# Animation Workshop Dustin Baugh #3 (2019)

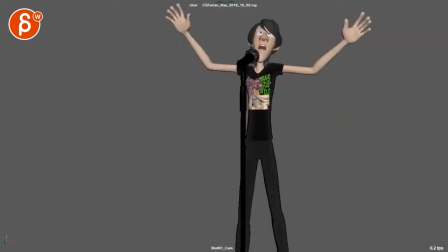0:03 Alrighty, let's play this in full first.
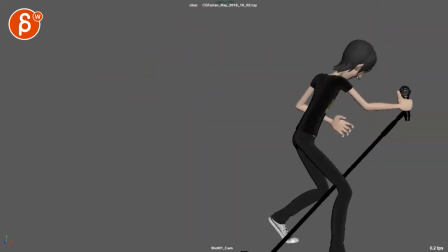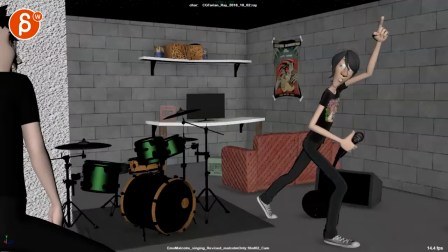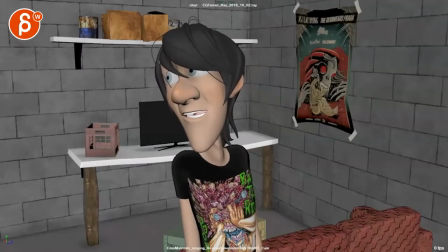0:16 Hey guys, I was just this never leaves this room.
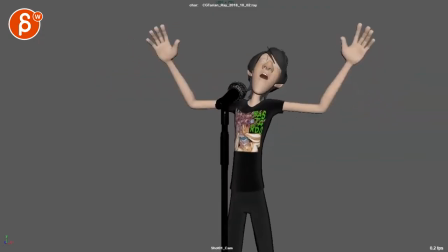0:23 Alright. So it's interesting.
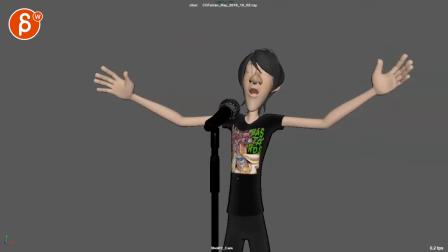0:25 So you are mentioning here something in the email that about the cut to the second camera sooner, okay?
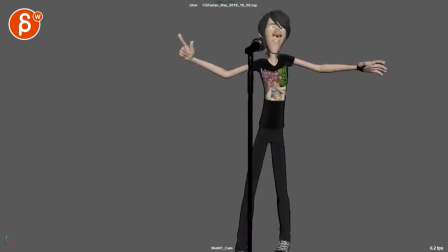0:33 You're gonna bring the set
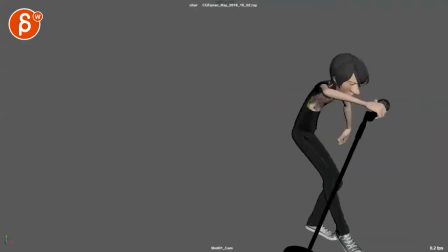0:38 sooner. No, I don't know. That's not what bugs me here.
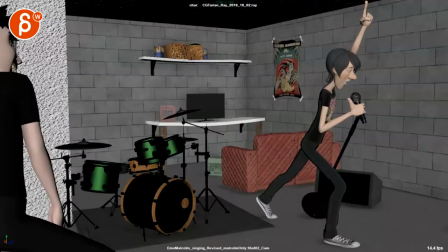Hey guys, and I don't think that the swing back should be snappier, because the thing is, you look at this animation here,
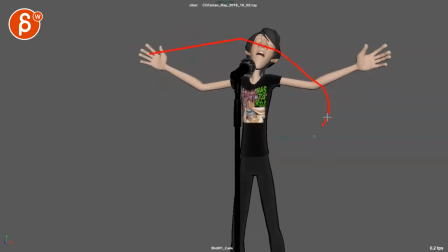1:05 so the moment you start a shot, the movements that you have on the character with my awesome circle here is going to dictate, so
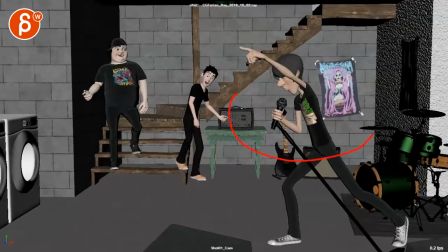1:15 that swing over here and that swing over there, all of that's going to dictate the style and look of the shot.
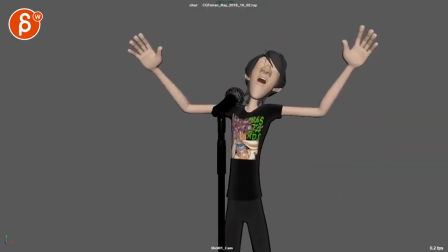1:22 So, because this
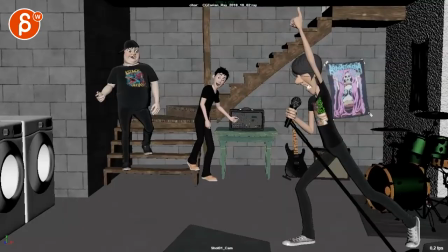1:27 is not super extreme in terms of the posing and the timing, I don't think that this one should suddenly be a
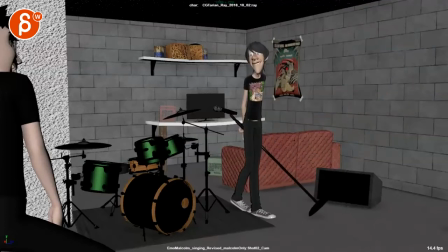1:34 really fast move back. I think this is fitting the style.
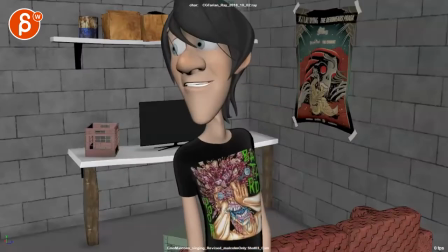1:41 Hey guys, I was just...
Yeah, I don't mind.
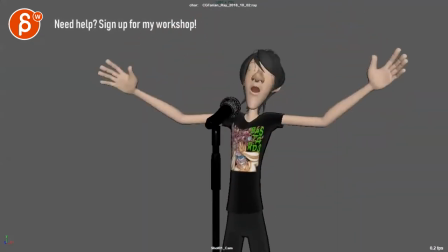1:45 Actually, the thing that I thought was weird is that I like all of, I have some comments about the posing,
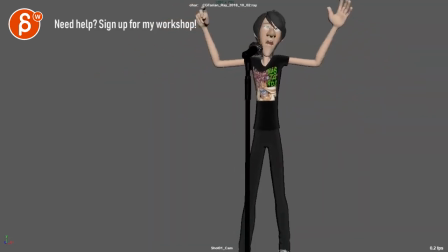1:52 but in terms of character going back and in the reveal, there's some camera stuff I would tweak a bit,
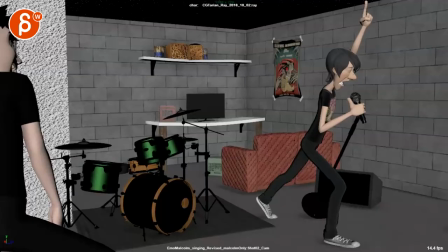1:58 but I think the timing of when they appear is fine, but there are a couple of things that are happening here.
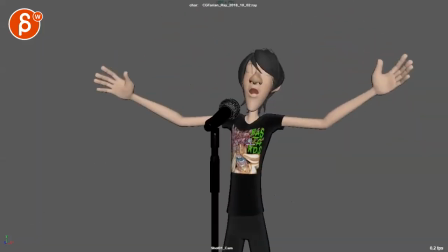2:08 So let's go one by one. A, right off the bat, on the first frame, you have a very twinned pose. He's very straight. I think the posing could be a bit more dynamic, and you can look at reference of singers. It depends on what kind of style you want to go for.
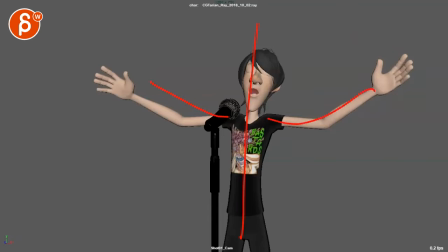2:25 I would just in general avoid that type of mirroring or twinning in your pose, and you have that throughout the whole thing,
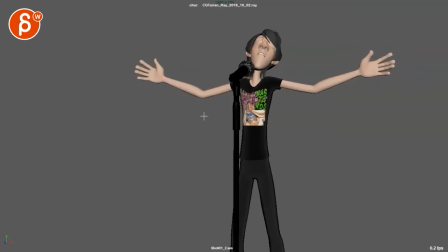2:34 and it gets you into those W poses,
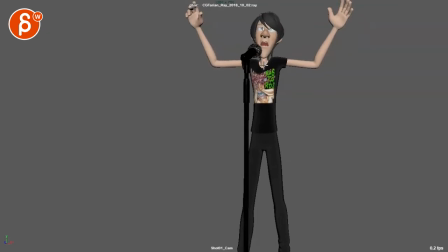2:37 and it's just that whole beginning is massively twinned and it's not very dynamic in terms of posing. And that's until frame 50 for me, if I start at 1.
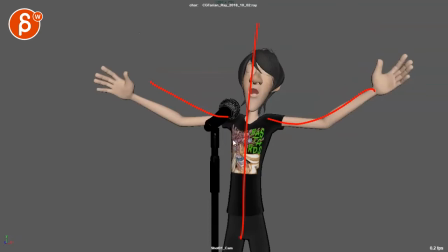2:48 But then also, as we go up, I don't mind this framing, but then as we go up here,
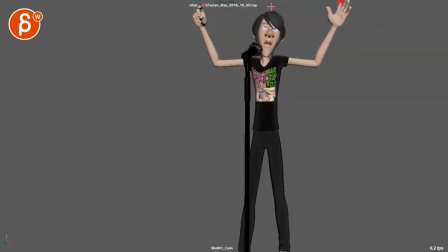2:53 we're getting very close where we're just cutting off right there. The head is very close, and you still want to stay within thirds. Is that a third? It's not quite thirds here, the way I should have practiced enough drawing thirds.
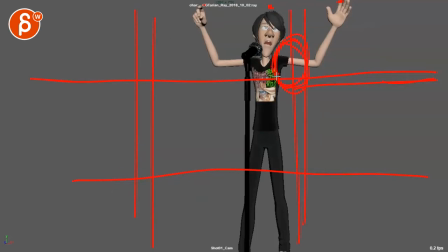3:09 But I will keep the head more down here.
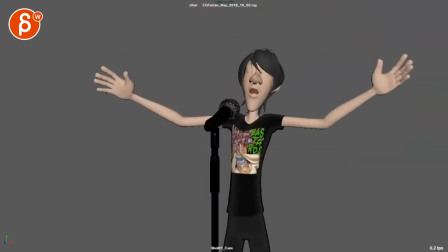3:13 So as you go out with your camera, you might have to start further out, so it's not a really fast move back,
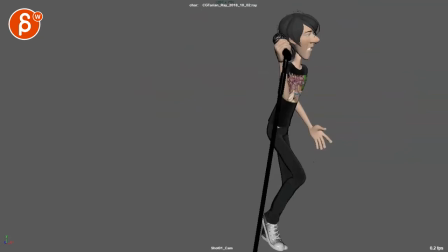3:20 but you're gonna have to fit this character more into frame where it's potentially a bit more like this.
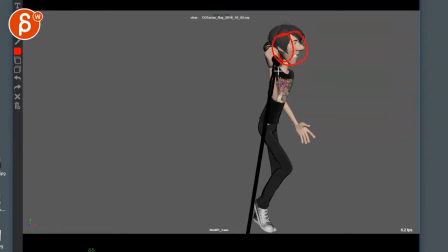3:26 Character's a bit lower and we still see the feet.
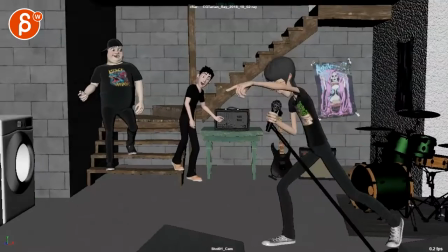3:29 There's still room underneath the feet there, and you can see that again, just as a moment where it's weirdly cut off at the ankles.
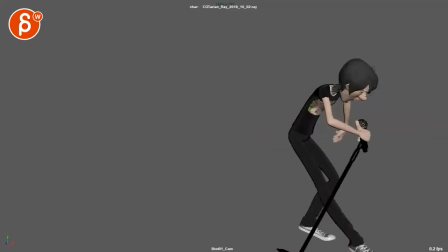3:36 You don't really want to cut off at ankles, so it gave the character just more room. Now get to this.
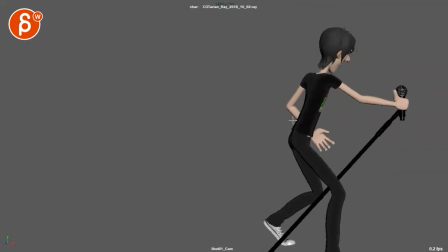3:46 I would watch out for your arcs. There's some poppiness in terms of what's going on.
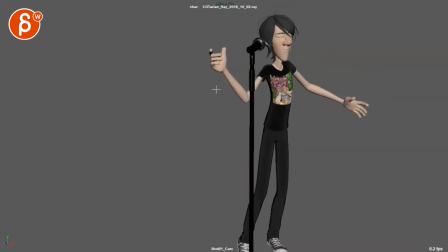3:54 I don't mind this here, but you have a bit of a broken hand pose. I don't know if that's an IK arm at this point.
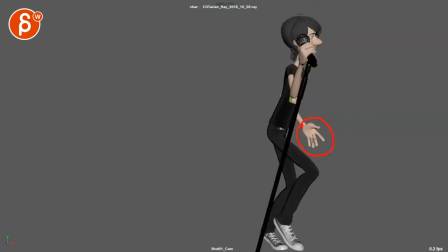4:01 You got to look at the posing of that, the fingers here. They seem really grouped here with one out. Again, it feels very flat in its posing.